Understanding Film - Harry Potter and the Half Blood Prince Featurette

And so it is with magic. Myself, I always strive to live within the light. I suggest you do the same.
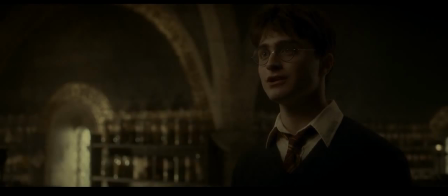[8:25] Is that what you told Tom Riddle, sir, when he came asking questions?
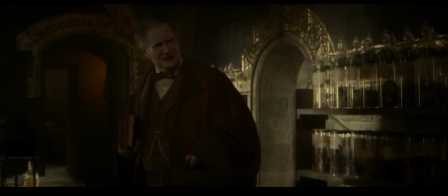[8:35] Dumbledore put you up to this, didn't he?
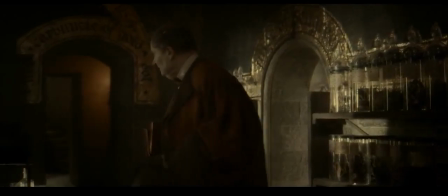[8:40]
Daniel Radcliffe's performance in scenes like these really show that even though he's been thrown into the position of being the chosen one, he's really just a normal boy.
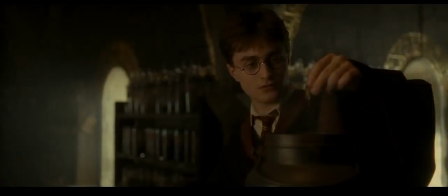[8:47]
In fact, he really doesn't seem to be able to do much on his own at all. At the beginning of his first attempt, Slughorn calls him the Prince of Potions.
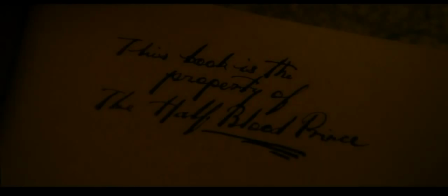[8:56]
However, earlier in the film, we see that he has an edited potions book with things crossed out and changed.
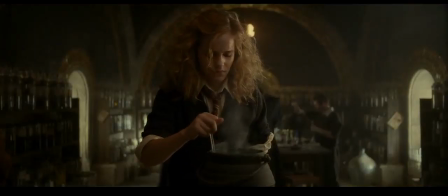[9:01]
We see other students struggling with the same potion, but their books are all new and unedited.
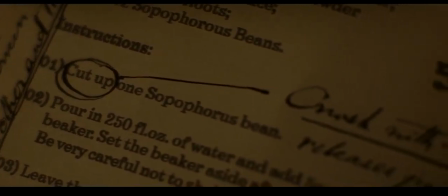[9:06]
Harry's success in the potions class has nothing to do with his own abilities, it's merely he has assistance from a third party, which in this case is the book.
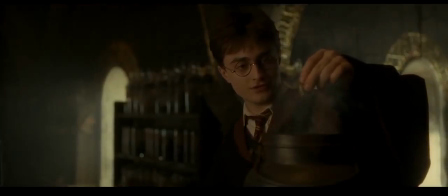[9:14]
When he tries to get information out of Slughorn without the assistance of a third party, or magical assistance,
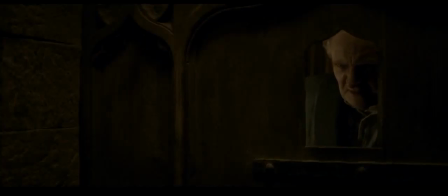[9:19]
he is far less successful, and with Daniel Radcliffe's portrayal of the character in this scene, it's quite clear why that would be the case.
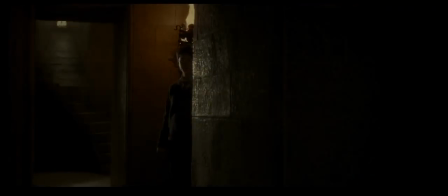[9:26]
The scene opens on a shot where Harry Potter is creepily and nervously staring into Slughorn's classroom, anxiously waiting for the students to leave.
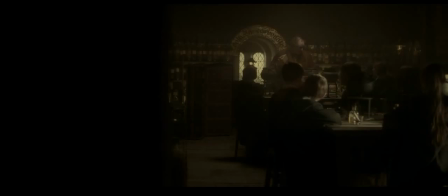[9:34]
The room itself is filled with students, all in identical school robes.
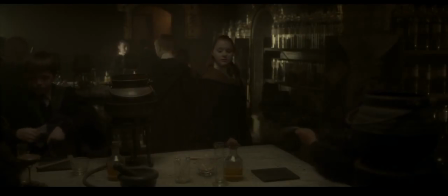[9:38]
Even though, as an audience, we aren't used to robes being the standard dress code, we can deduct that this costuming choice is also a story and world-building choice.
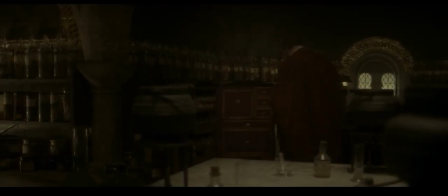[9:46]
Since all of the robes are identical, we know that this must be their school uniform. After these students leave, Harry enters the classroom and approaches his mission head-on.
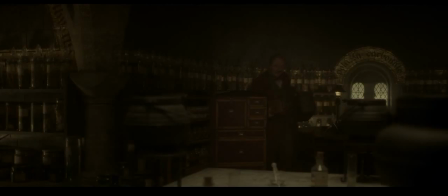[9:55]
Something interesting beyond physicality is the tone and inflection of his voice in this scene.
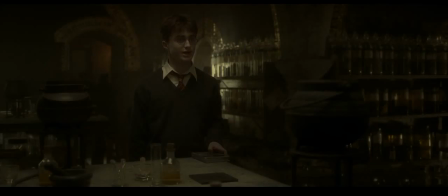[10:00]
Here, Daniel Radcliffe speaks in a blunt, monotone manner and with a deeper tone. I can't remember the name exactly. But
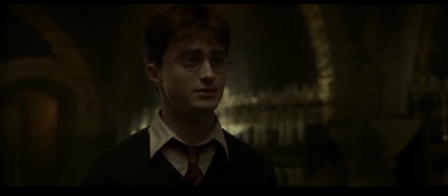[10:07] it just got me wondering, are there some kinds of magic you're not allowed to teach us?
He has no strategic means of approaching Professor Slughorn.
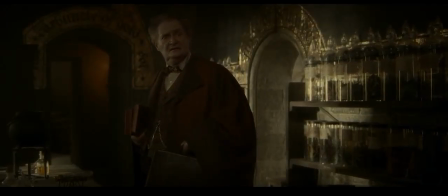[10:15]
He sort of just stands there and jumps right in with the prying in a very blunt manner.
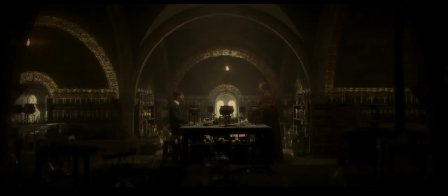[10:21]
In the wide shot, we even see that there is a hostile distance between Harry and the professor. Even though he's the chosen one, in terms of his abilities, he's really just a normal teenage boy.
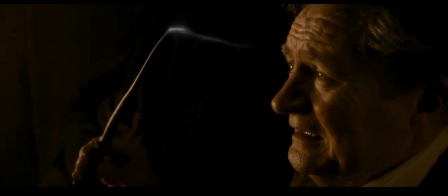[10:32]
With the help of Liquid Luck, however, he is able to successfully achieve his goal.
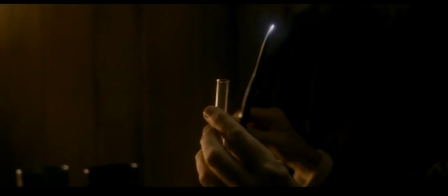[10:37]
Instead of anxiously approaching Professor Slughorn in his usual nervous manner,
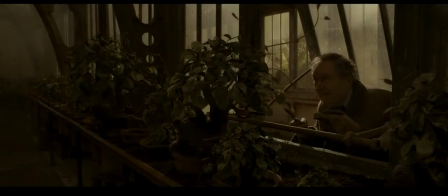[10:42]
he instead walks confidently towards him when he accidentally comes across him in a nonchalant way.
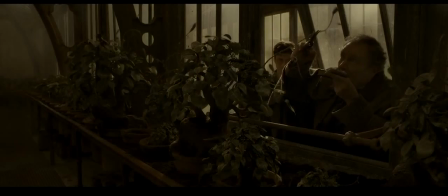[10:47]
Instead of walking slowly and anxiously, he quickly walks right up to the professor in a very personal way.
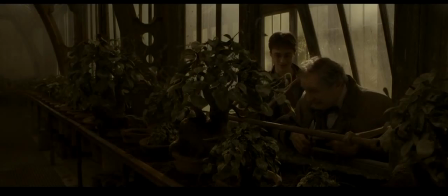[10:53]
We see that this startles Professor Slughorn because he jumps when he notices Harry is in his space.
Clear my throat. Coughed. You probably feared I was Professor Sprout. Yes, I did actually. What makes you think that? Oh, well, just the general behaviour, sir. The sneaking around, the jumping when you saw me.
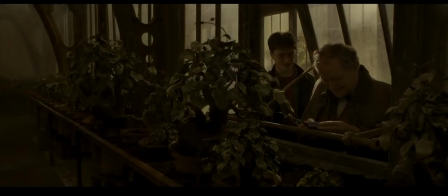[11:10] Are those tentacular leaves, sir? They're very valuable, aren't they? 10 galleons a leaf to the right buyer. Not that I'm familiar with any such back alley transactions, but one does hear rumours. My own interests are purely academic, of course.
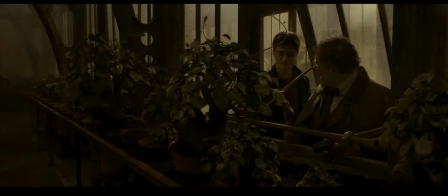[11:24] I mean, personally, these plants always kind of freak me out.
After confidently invading his space, Harry walks away in a very carefree manner.
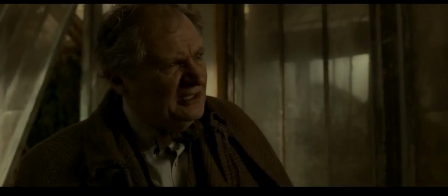[11:32] Get out of the castle, Harry. Oh, through the front door, sir. I'm off to Hagrid's, you see. He's a very dear friend, and I'd just fancy paying him a visit.
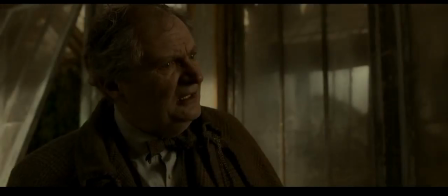[11:39] So if you don't mind, I will be going now. Harry! Sir! It's nearly nightfall. Surely you realise I can't allow you to go roaming the grounds by yourself.
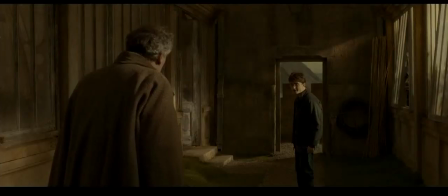[11:51] Well, then by all means, come along, sir.
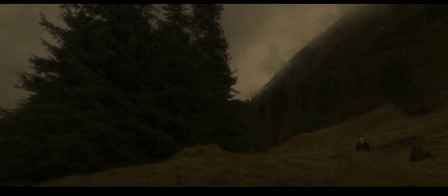[11:56]
Even when Slughorn follows him out of the castle and to Hagrid's, Daniel Radcliffe walks so quickly and casually that Slughorn has to chase after him.
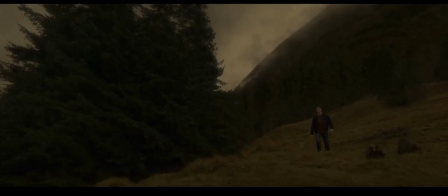[12:04]
Already, this new set of physical behaviors is working better for his plan.
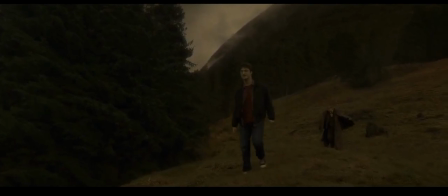[12:07]
While before, Slughorn was walking away from Harry and completely avoiding him, now he's not only following him, but chasing after him.
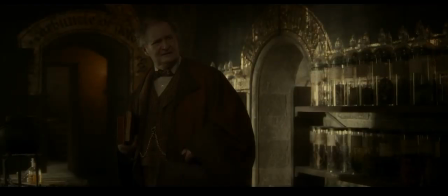[12:15]
Also, while during his previous attempts, Harry spoke with a deeper monotone and nervous inflection, Daniel Radcliffe raises the general tone of Harry's voice.
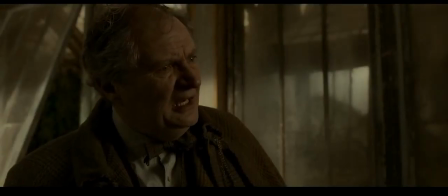[12:23]
After drinking the Liquid Luck, Harry Potter no longer seems so nervous and serious.